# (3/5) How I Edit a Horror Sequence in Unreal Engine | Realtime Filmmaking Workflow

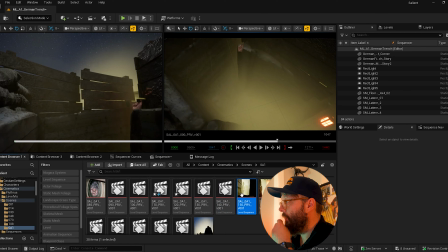And then we're going to go to 150, which might be my favorite, I think.
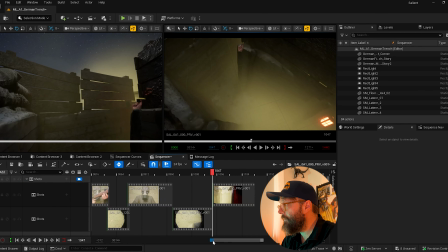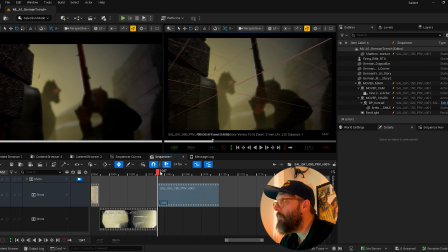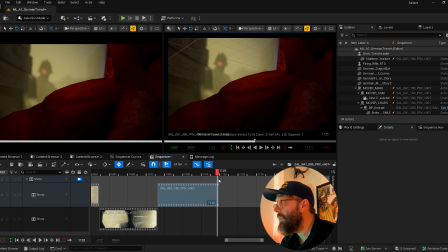That's fun. All right, and then 160.
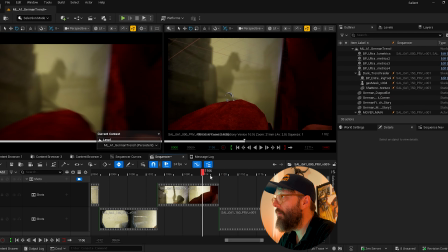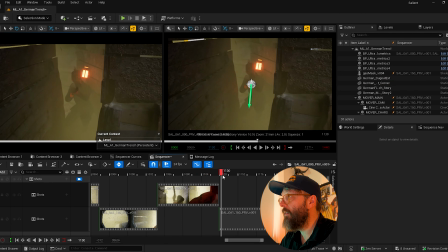So I think just for continuity, I need to get him into a position where he actually he needs to come up here and get into this position, I think.
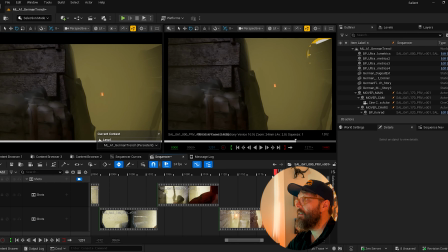Here's a problem, a very similar problem to what I was just talking about before, right? So he now leaves this screen right to left, but when we catch him here, he's running very slightly left to right. So ideally, we want to catch him running around that corner, really.
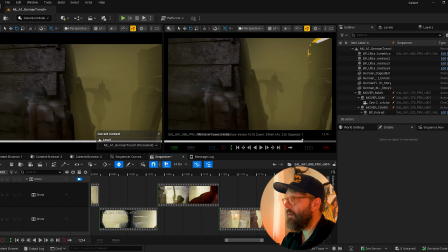So that's a note for later on. So he needs to be running. I can get it.
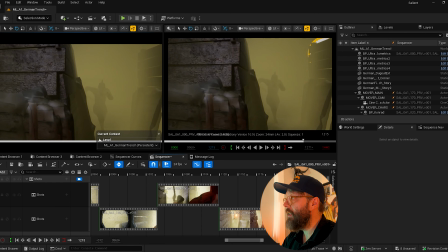I can get that. He needs to be running right to left. So he needs to be here, running this way, and end up, because at the minute he starts the shot running left to right, and then he goes right to left.
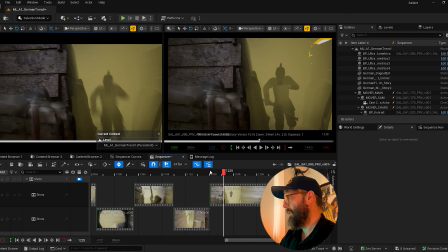We just need him to be moving right to left the whole shot. Okay, so is it in hides?
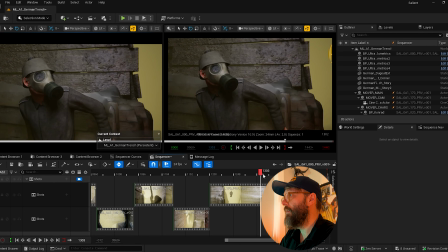Okay, I think when we do this, I think we'll probably cut to the next one,
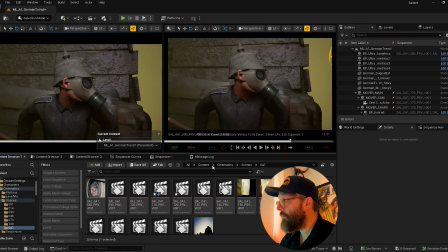which is 180.
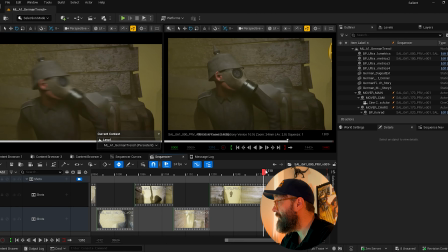Technically, this is the wrong screen direction now, but I don't think it's going to bother anyone.
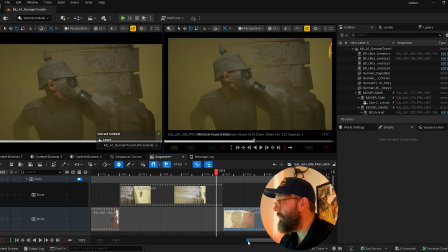And then see here as well. Here's another issue. He stops moving.
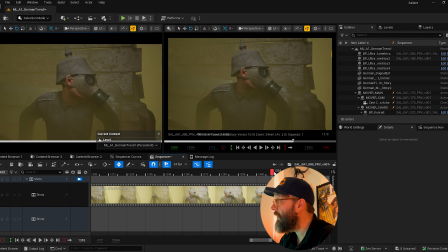He slows down. So you see how he sort of stops here. He's actually stopped. I want to cut while he's moving.
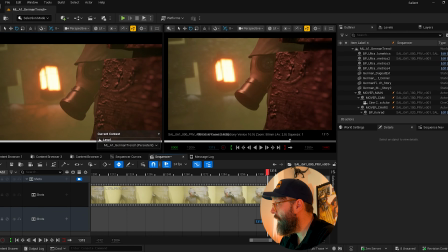So let's cut there, and then the move joins up.
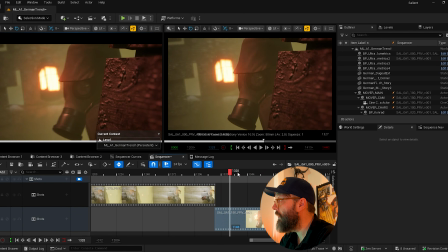So I might even cut in a bit later so that he's doing that there.
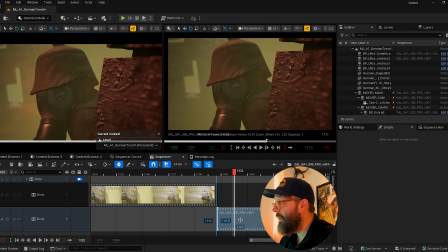Now again, technically, that is a line cross.
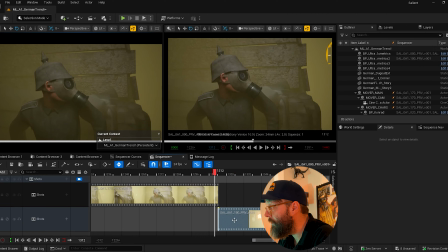He's actually jumped, but I'm going to see if it bothers me when I watch it back, because I might get away with it.
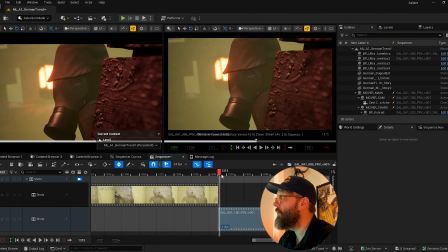Because I think the motion should carry it over.
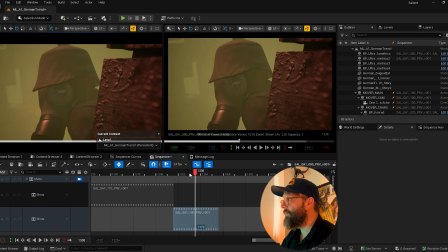Yeah, I think we get away with that, you see. Let's see what's in 190.
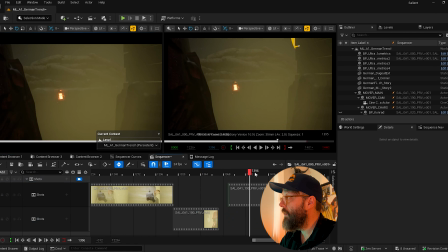190, go. That's his POV, so that's fine.
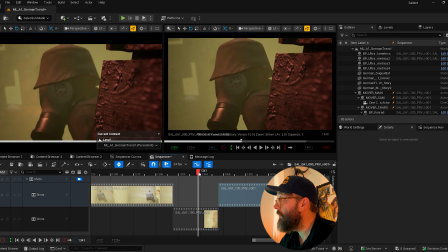We can cut in as much of that as we want. So he looks out.
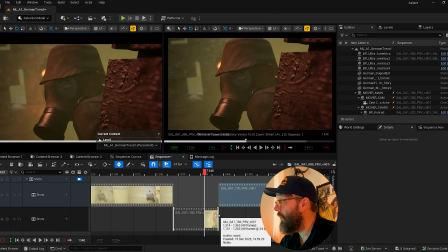I don't want him to look back that way, so we have to cut out before he does that. Oops.
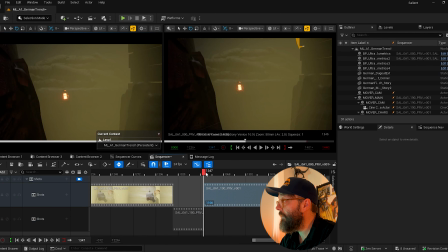So then we get a little bit of the POV. Don't need much of it.
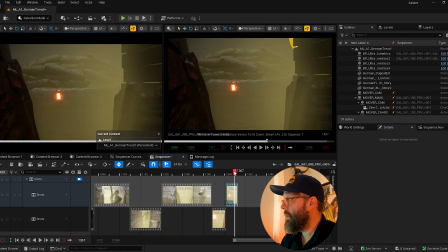All right, so that's 190. So let's go to 200. Oh, we've got a 195.
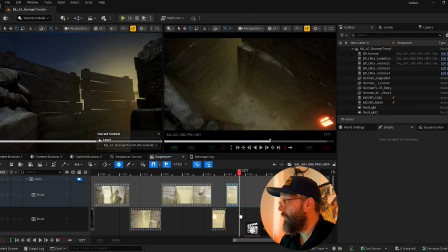Okay. What's 195? It's this one.
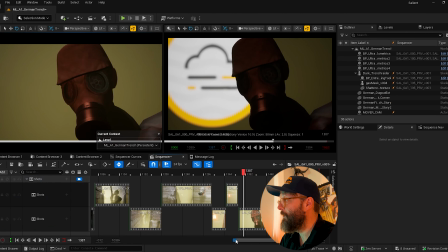Yeah, which is pretty cool. I really like this one.
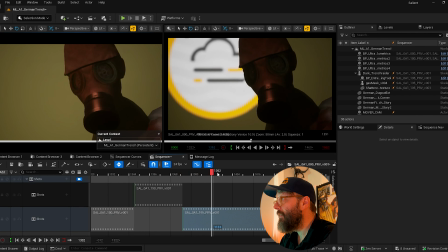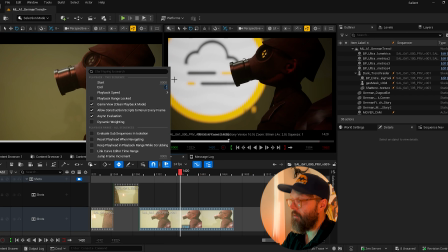Okay, I'm gonna add, I'm gonna go up to 2000 frames here just to make sure I've got enough.
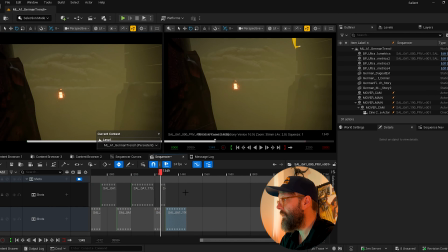So,
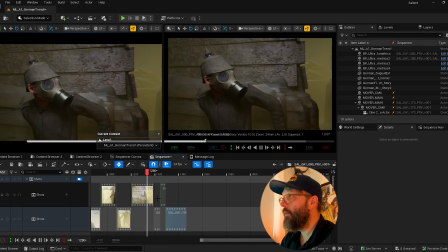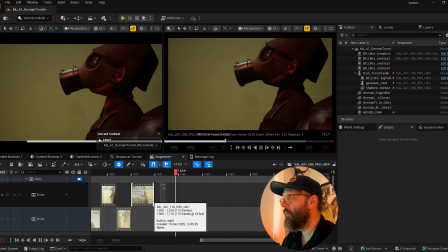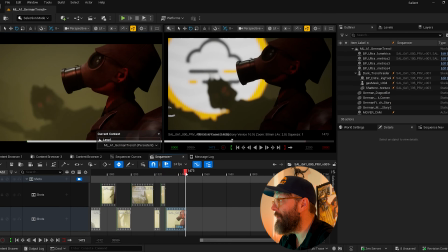right, that's cool. I kind of like where that's cutting actually.
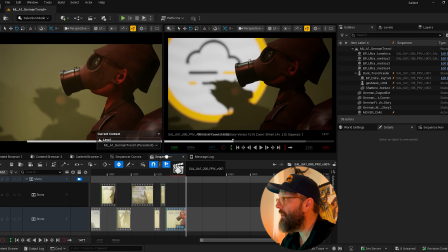So 195, then go 200. Okay, this is gonna be a very quick one.
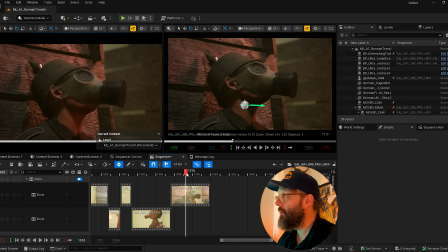We need to be quick, because otherwise we're gonna interrupt. So just here, come in just there, boom.
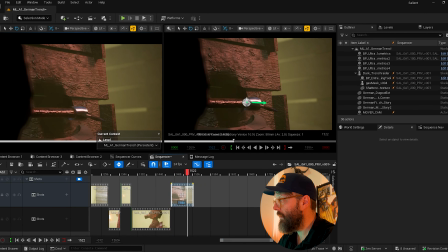There it is.